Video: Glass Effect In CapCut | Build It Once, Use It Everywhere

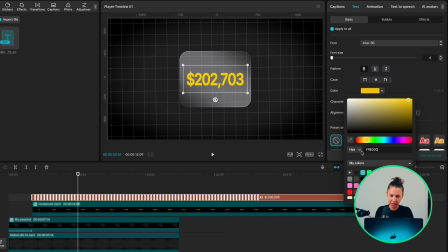[12:17]
Now, adjust the color of the upper layer to, let's say, orange, so we can create that two-tone transparent look.
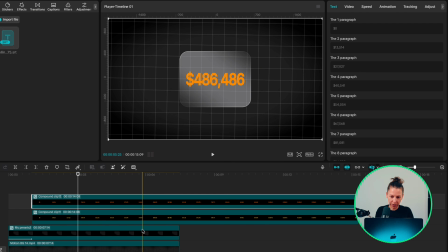[12:26]
Create a compound clip of the upper layer as well. Highlight the upper clip, go to Video, Mask, choose Split, rotate it to -180 degrees, and add some feather to around 25. Highlight both layers and create another compound clip.
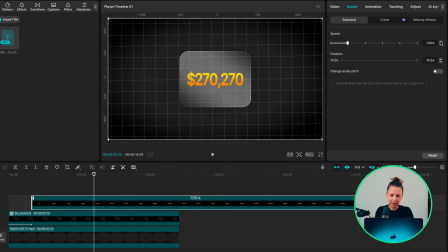[12:44]
Go to Speed and set it to around 4 times. Then go to Animation, choose Slide Up, and set the duration to 5 seconds.
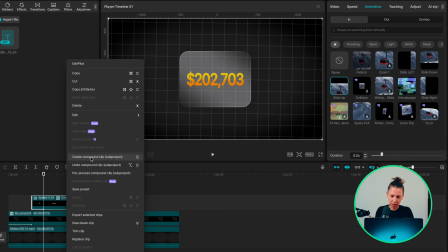[12:54]
Create another compound clip, play it back.
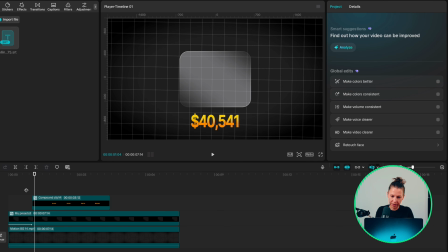[12:57]
You see, the numbers are rolling, but they're appearing from below the frame rather than from within the glass. To fix that, highlight the layer with the numbers, go to Video, Mask, choose Rectangle, and position it over your glass card.
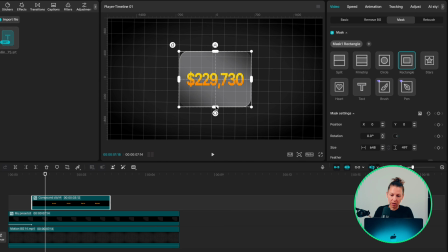[13:14]
This hides everything outside the card, so the numbers appear to roll off from within the glass itself, and the whole thing feels natural. The counter is looking great already, but it still feels a little empty.
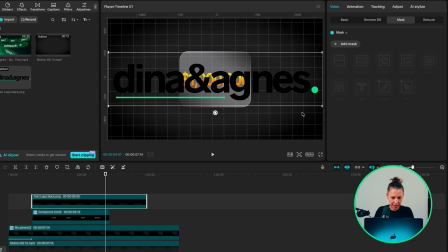[13:31]
I'm adding our logo as well to give it a bit more personality. Place it a few frames before the rolling numbers appear. Resize and reposition it. It's still a bit too big. Let's make it even smaller and place it right here.
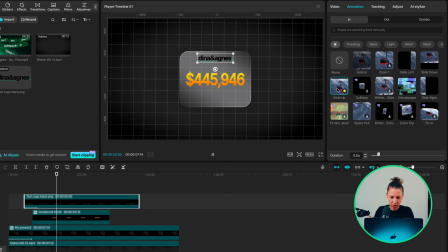[13:46]
Perfect. Now add the slide up animation to 5 seconds.
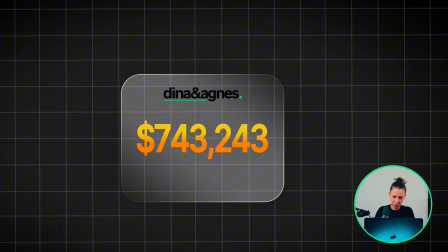[13:51]
Look at that. Such a simple addition, but it brings the whole design together. And the best part? Every single thing you've seen today was built from the same preset.
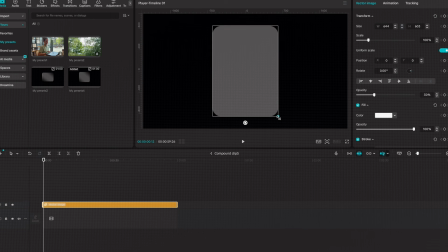[14:02]
You built it once, and then you just shaped it differently each time. That's what knowing your tools actually gets you.
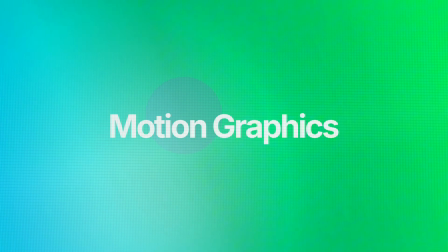[14:09]
Now, if you want pre-built motion graphics, you can drop straight into your edits, just like I did.
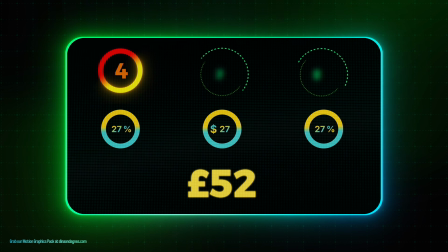[14:15]
The motion graphics pack has 15 graphics with over 50 variations,
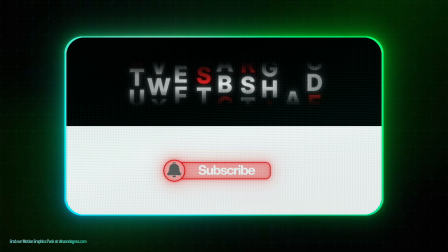[14:20]
UI elements, shapes, and animated assets built for storytelling and engagement. Links in the description. If this video helped, hit that like button and subscribe so you don't miss what's coming next. Now go create something awesome, and I'll see you in the next one.